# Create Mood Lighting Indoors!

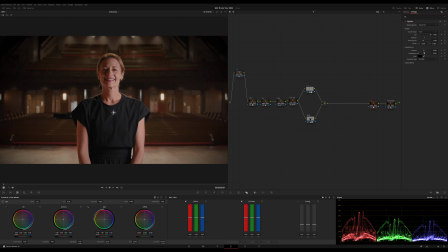12:22 Play with this until it feels about right. Oops. Okay, now I'm going to global blend this guy. I'm just going to bring it back to the zilch and then roll it up slowly.
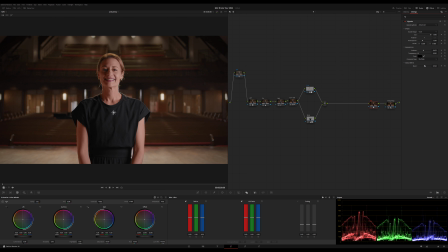12:42 Oh, that just tightens up those rafters a lot. Pushes my eye toward her really nicely, but doesn't feel artificial. Just feels like the lights are off over here. Okay, let's leave it there for now. Okay, I'm going to come back one more node in front of this, and I want to add a little glow on these lights.
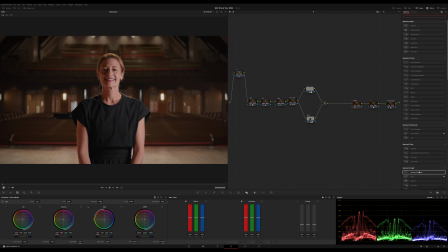12:57 So I'm going to use aperture diffraction. Way too much. All right, so we're going to, don't want them white. I want to have just a touch of color in it. Pull this back till it's just a little bit warmer.
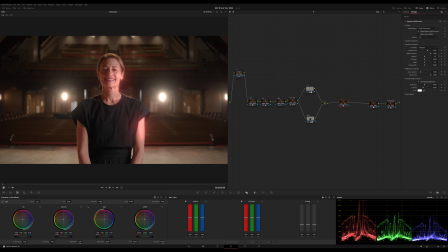13:17 Okay, now push curvature all the way up. I'm going to bring the aperture size. Oh, I just lost it. There we go. Okay, I'm going to bring the aperture size all the way up. And then I'm going to global blend this sucker.
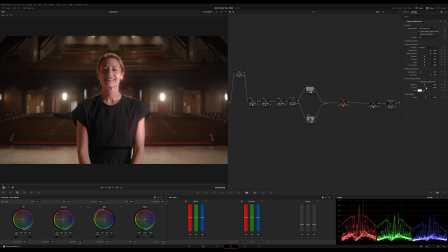13:40 Sorry, I need to bring the colorization back just a little bit. There we go. I also don't want it hitting her cheek like that, so I'm going to dial this in very gently. All it's going to do is give me a little love right there. So if I toggle on and off, here's off.
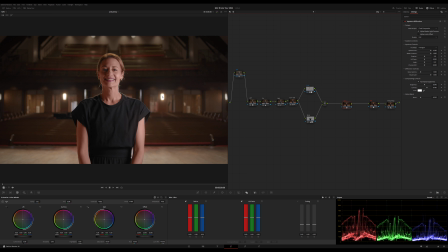13:55 It's a little dead back here. Put it on, it's up and alive. But I mean, it's like subtle. Boom, boom, boom, boom. It also gives like just a little kiss on her cheek, which I don't mind as long as it's not, you know, blowing it out, right?
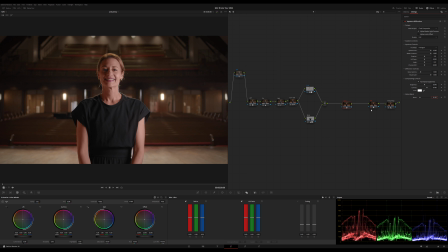14:11 So let's just play with this right there. I like that. Okay. My vignette, I'm going to blend back in a little more. Okay, there we go. Now, I
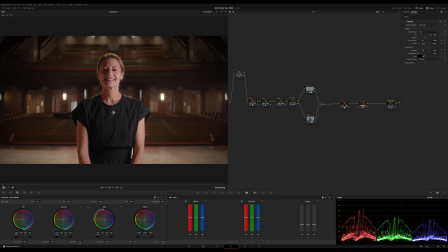14:25 want to put a little bit of film on this after the sharpen, actually. I'm going to put some grain. I'm going to use the film grain plugin. I'm going to go with some 35, 400T. I'm going to go about 0.4.
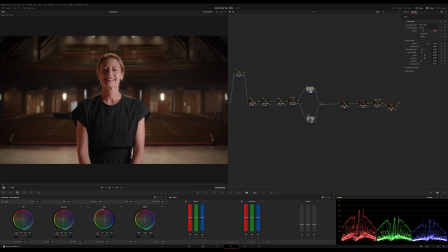14:44 I just want to put enough. Enough to grain it up, make it feel just a little bit raw. Okay. All right. I think.
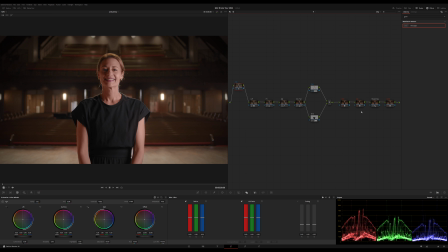14:59 Oh, one more thing. Almost forgot. In front of my vignette, I'm going to add. Let's pull these down here. Lab. Final step. Here we go. Color space. I'm going to put this into Lab CIE.
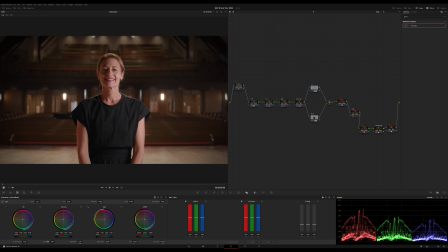15:18 And I'm going to simply experiment with rolling my shadows down just a little bit and see what kind of magic sauce it creates. Go too far. It's blue. Bring it back. Oh, I like that.
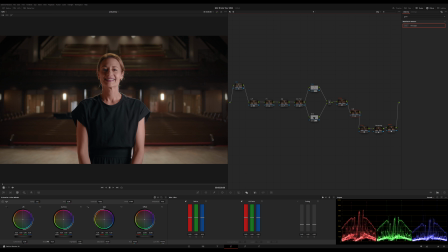15:34 Okay. Off, on. So what that does is it just really tightens up that low end. I say low end. That's my audio mind talking. It tightens up the shadows and just helps pull out any remaining.
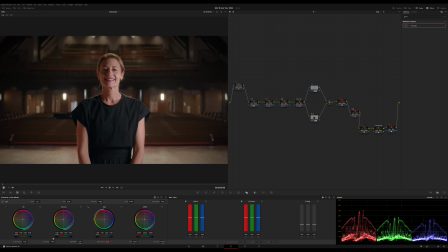15:50 I'm just going to put it about -6. Okay, so it's just going to take out a little bit of that red glow. Even that's probably too much. Let's go like -3. Boom. Oh, that's nice.
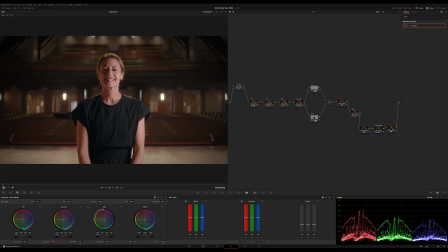16:03 Tightens it up. If I was going to spend some more time on this, I think I probably would go back on her skin and try to put just a touch more light in the shadows. But you almost need a little bounce right here.
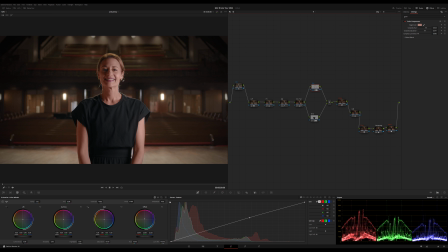16:20 But I think this is looking pretty good. I love the way the hairs right here on the back of her hair are just like popping the light. So, all right, let's look at it from scratch.